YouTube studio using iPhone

Hi, today I'm challenging myself to be able to create videos on this channel what I create generally using Sony
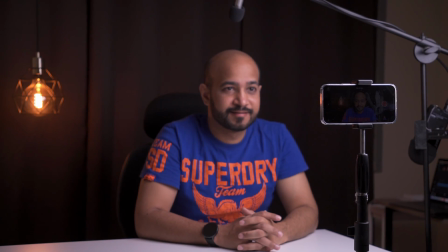(0:07)
a6400 using iPhone 13 Pro Max, and let's see how we can go about that. A disclaimer, this entire video is also actually getting shot right now on the iPhone 13 Pro Max, so if you're watching this, I am pretty sure you will be able to spot in some bit of differences if you're a regular visitor to the channel. So let's first try and see what is the setup in over here. I have a lovely Godox dome in over here, which is brightly lighting my face.
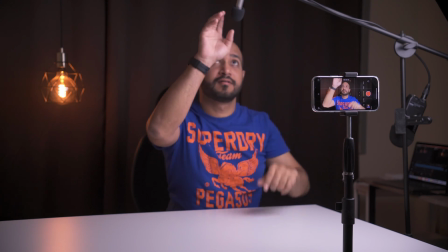(0:33)
And there is a mic, of course, which I'm using, which is an independent boom mic, not the microphone from the iPhone. And if you want to see any differences between that, then here's the sound from the iPhone inbuilt microphone, and back again to the microphone right from the boom mic that I'm currently using, which should be giving a lot crisper and neater voice in comparison to the inbuilt iPhone microphones. But that boom mic sound is going into the Zoom H4 end where it's getting recorded.
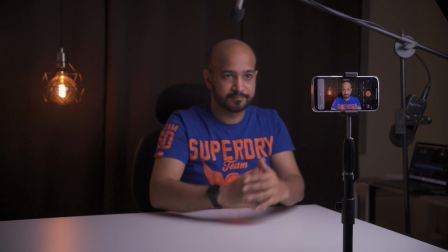(1:02)
Because I'm recording entirely on the iPhone's back camera, one of the ways that I can actually monitor what's really going on and how the fit of the frame really looks like is by replicating it on a MacBook. So I actually have a MacBook right here in front of me,
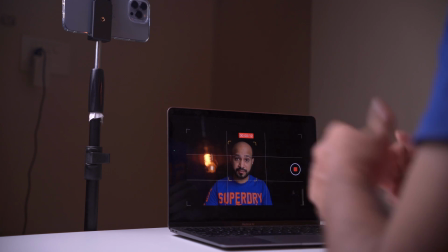(1:15)
and I can actually recreate the entire look of what's going on the phone screen by doing a screen share of the iPhone onto the MacBook.
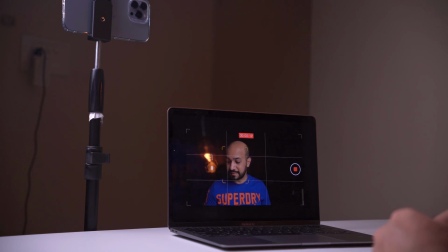(1:23)
So this has actually turned out to be a really good way to monitor what's really going on the iPhone screen.
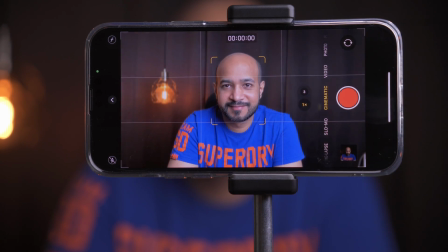(1:28)
Once you start the camera app, try and locate this cinematic mode. Now for iPhone 13 and 13 Pro Max, this allows you to shoot up to a full HD video,
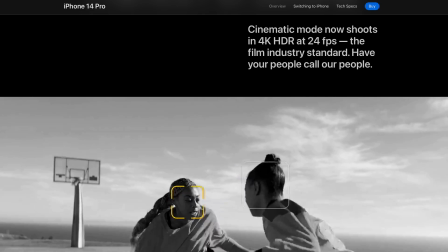(1:36)
while as the recent phones of iPhone 14 also allows you to shoot in 4K.
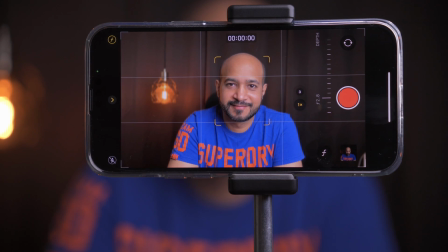(1:41)
It really didn't turn out to be that big a deal for me when I saw the final results of what the phone can actually shoot in. Beyond then punching and zooming in into the video, nothing else really changed much in terms of the crispiness of the image that you were looking for.
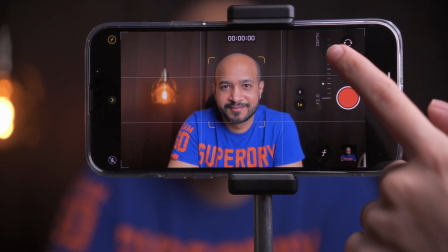(1:55)
The first thing that I changed after opening the app was the focal length.
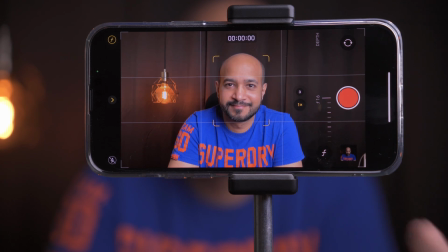(1:58)
Now, generally, the focal length can go down all the way up to a focal length of 2 as well. But I found that to be very jittery, as well as it was doing some kind of a funny thing where it was keeping my chest blurred while as my face was on focus.
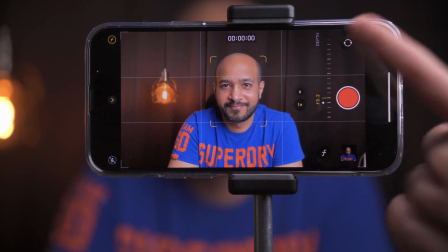(2:15)
I didn't want to go for that kind of a look. So one of the best calibrated thing that I could figure out was at an f-stop of 3.2. At a f3.2, everything looks like what you are seeing right now is also at an f3.2. So if you're able to set it up at that particular level, you would get a nice crisper looking image, and everything else, like the way it is in the background right now as well, will be quite blurred, and the light over here that you can see as well is actually looking quite nice and blurred, while as my entire body and my face is in pure sharp focus. So I found f3.2 to be a really good focal point.
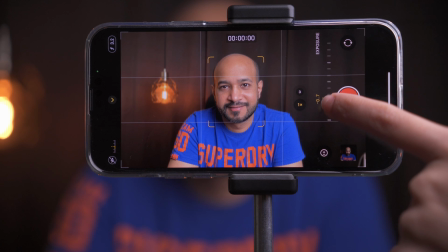(2:50)
The second setting that I really went down and turned is the brightness. Now, if I do not change the brightness,
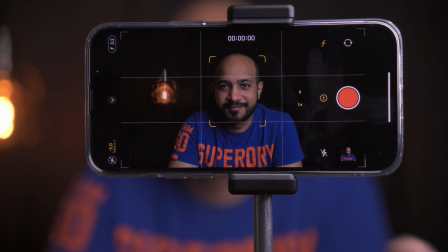(2:57)
then this is what a cinematic video directly out of the iPhone will really look like.
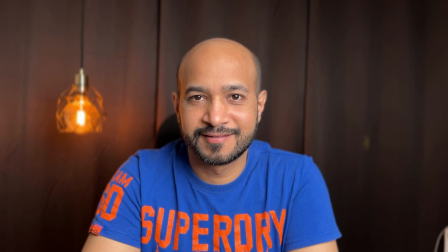(3:02)
iPhone really is adding a lot more light than what is needed in this particular shot,
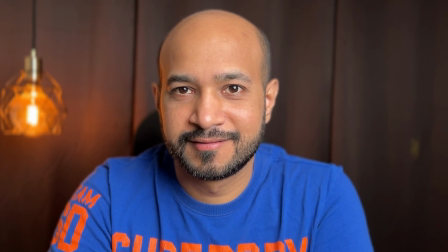(3:08)
but that's just generally phones overall, so not something specific to iPhones, but any phone camera that you try to use will generally try and punch in as much as light as it can from wherever it finds it.
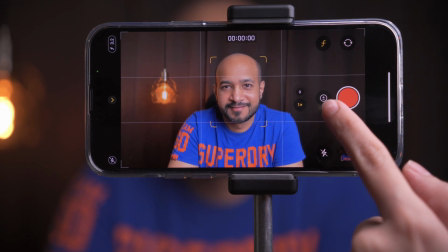(3:18)
So to be able to recreate a studio kind of a style footage that I generally shoot with a darker background,
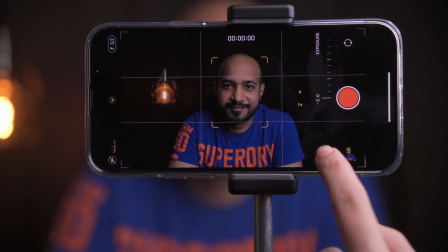(3:23)
I'm going to reduce down the brightness as low as possible, and then in the post I can probably work on it to bring it back up a little bit. And there you go. Those are the two settings that you need to do on the cinematic mode itself. Control your brightness well and bring a focal length where everything looks actually sharp in the video itself.
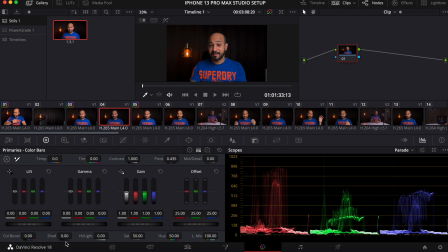(3:39)
Once I was done shooting the video, I brought it into my editing application. Now in this case, the editing application that I use is DaVinci Resolve, but you can probably do the same kind of things even if you are using a Premiere Pro or Final Cut Pro or any other editing software.
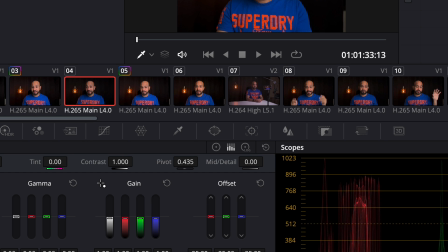(3:53)
Once I exported the video into DaVinci Resolve, here are the few changes that I really made to the entire thing.
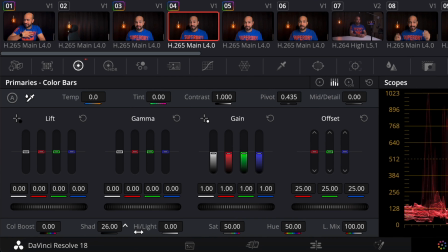(3:59)
First was I tried bringing up a little bit of more shadows so you can see things which are completely getting darkened by the background.